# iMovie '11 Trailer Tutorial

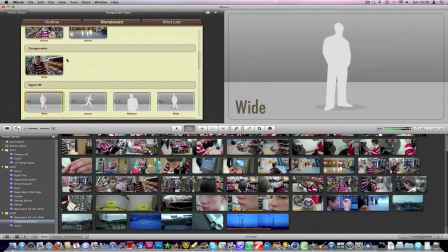So if we press play here.
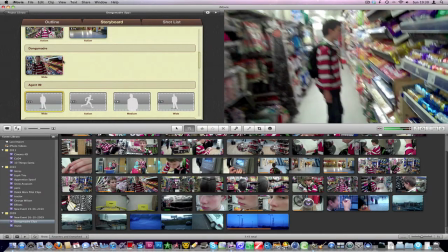As you can see, he starts to turn around. Which... Looks as if he's about to do something, which...
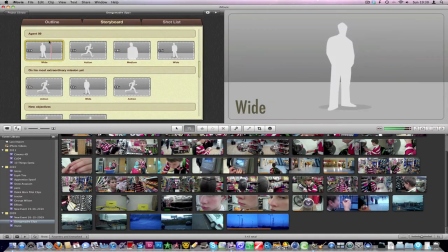Very good. Ancient 9, yeah. Another wide shot.
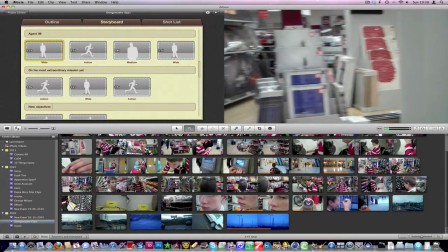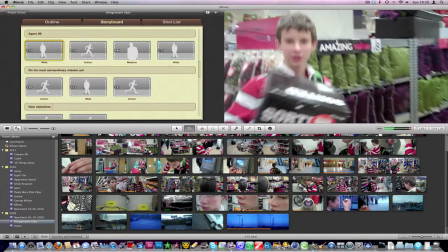So we don't want them... A few bits where he looked at the camera here. We don't want that unless it's for a specific effect.
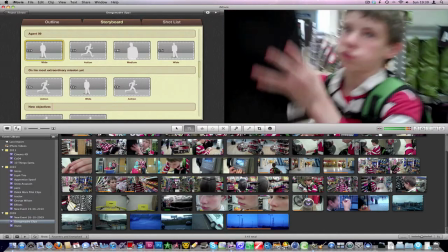So, maybe not that clip.
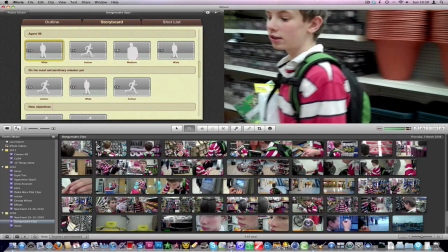That's not a really wide shot. That's more medium or close-up.
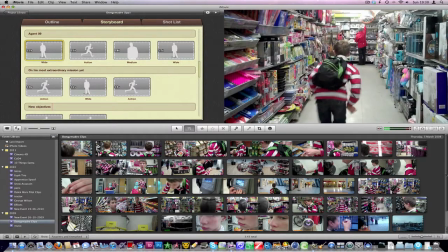So we'll have, just drag down here a bit, to these clips.
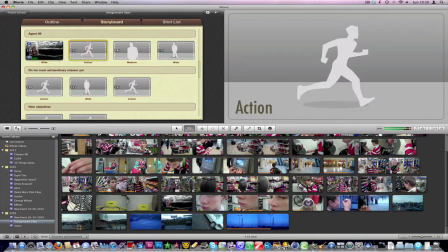That might do. I'll just play.
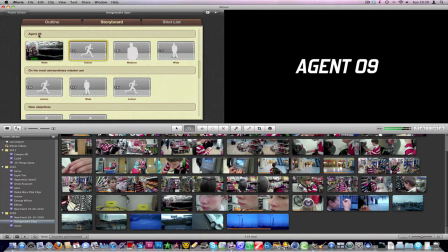Oh, oops.
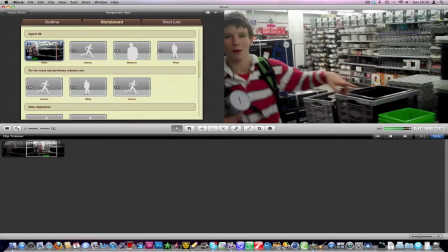That's very good. But we can sort of see that he's talking to someone behind the camera, so we don't want, so I'll just drag that back a bit.
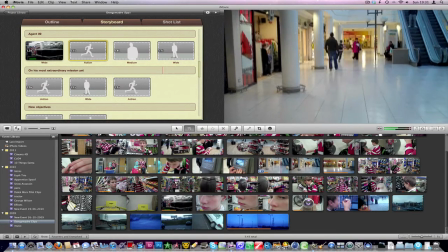Okay, so we need an action shot, so I'll have this one. I had one up here, where was it?
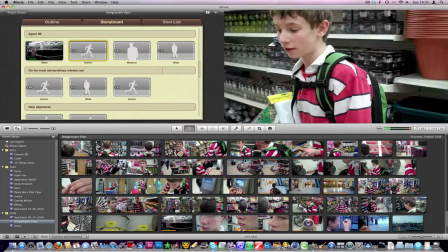Of him running. If I can find it. Oh.
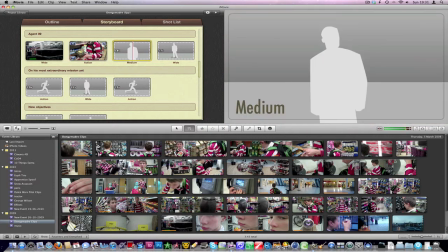We'll use that. If we accidentally choose the wrong clip, we can just drag it over to medium shot, which is what this shot is.
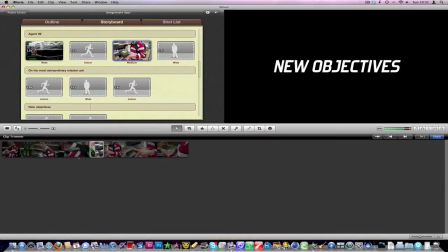So he's opening something, so I just want to click that and drag it over a bit so we actually see him opening it up.
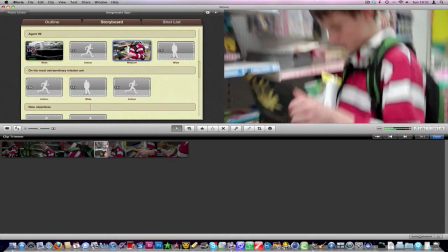But I want to take away the camera shaking this.
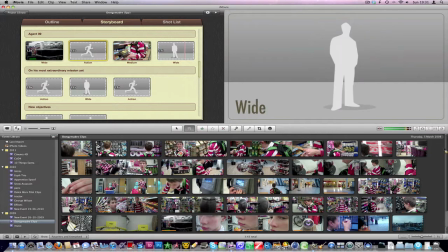So if we press play, that looks very effective, because you don't actually get to see what's in the box, but we see that he's opening a box.
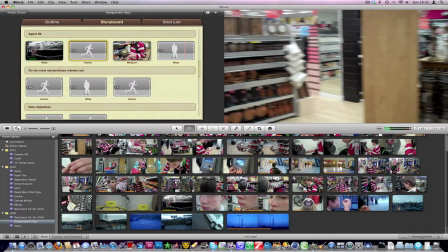That's not an action scene. Here's a good action shot, but half a second.
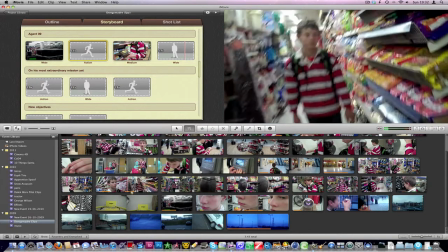We need to be very, very concise with the...
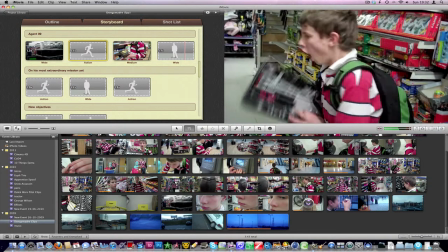You need to pack a lot into half a second, because if it... that should do.
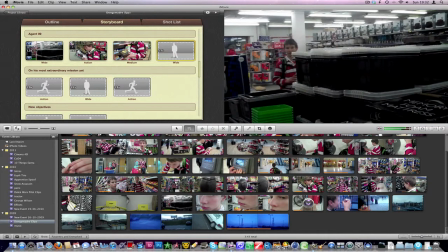I'm not trying to be too serious with this trailer. It's meant to be sort of just a funny trailer.
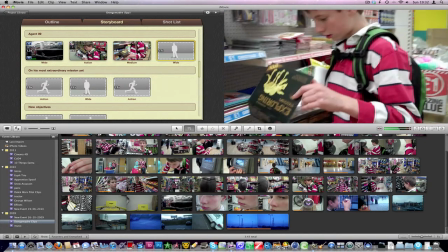So if we press play... Yeah, we want to...
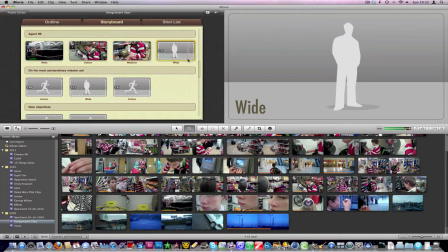You need to tell the audience who your main character is through the clips.
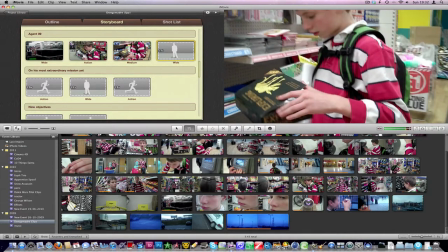So all of these clips actually have him in, who's our main character. So we need another wide shot.
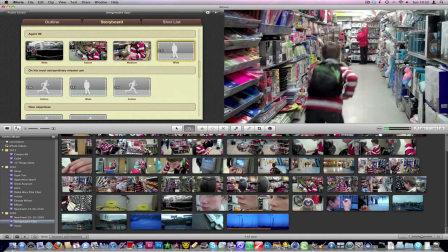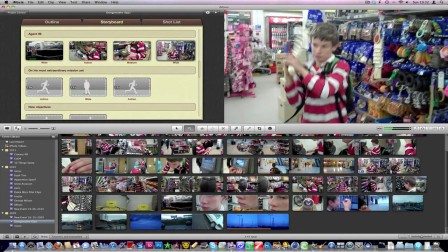Nope. So this would be a good wide shot. We'll just press play here.
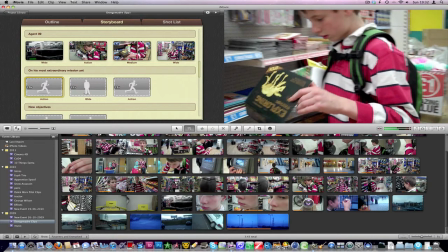Oh, very slow. Wait. Sorry about that. There, that's very good.
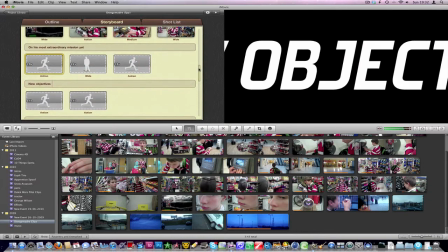So we've got a few action shots here. And if you would like that.
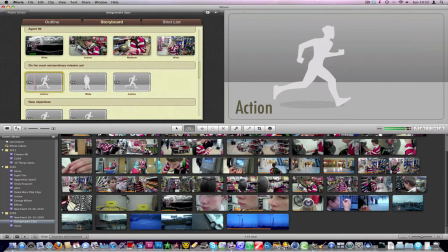So we need an action shot.
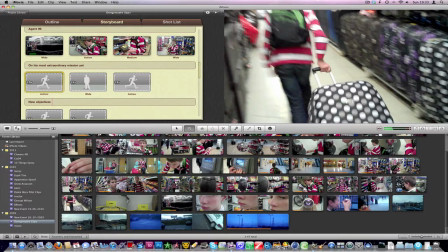So this is, it's not really action, but it's sort of the running about, which has the effect.
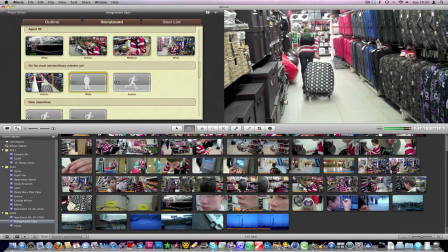I'm not sure why it's going so slow, it's just, yeah, you can see very frantic, trying to go somewhere with a suitcase.
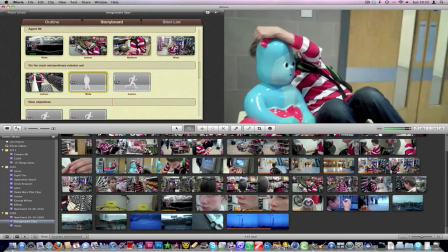A wide shot. So we need a wide shot.
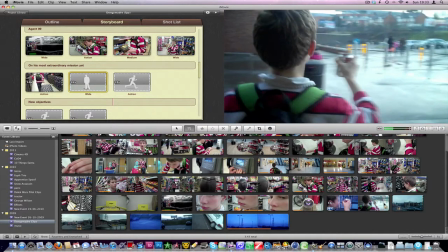I think I have a good wide shot here. This is 1.5 seconds.
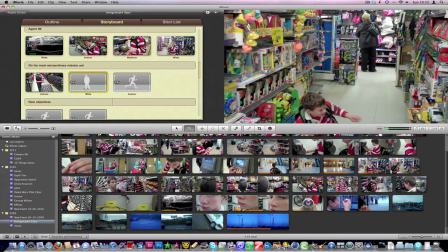It's not... No, not running.
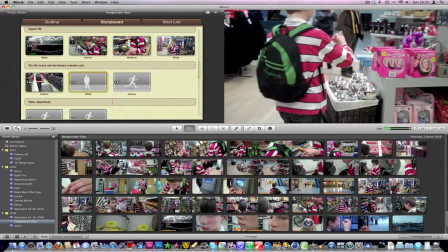We don't want running. Wide. Here's a good wide shot. So I'll just go from the start there.
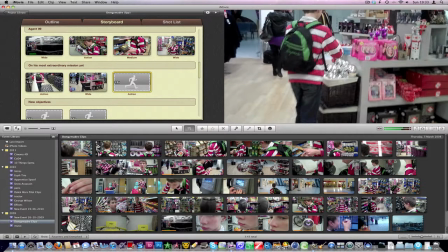That does get quite annoying a lot of the time. So another action shot.
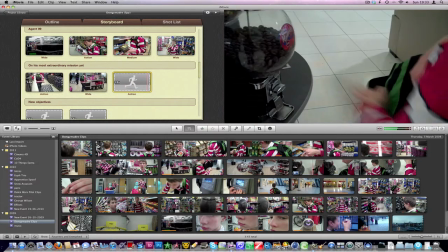I've got plenty of action shots.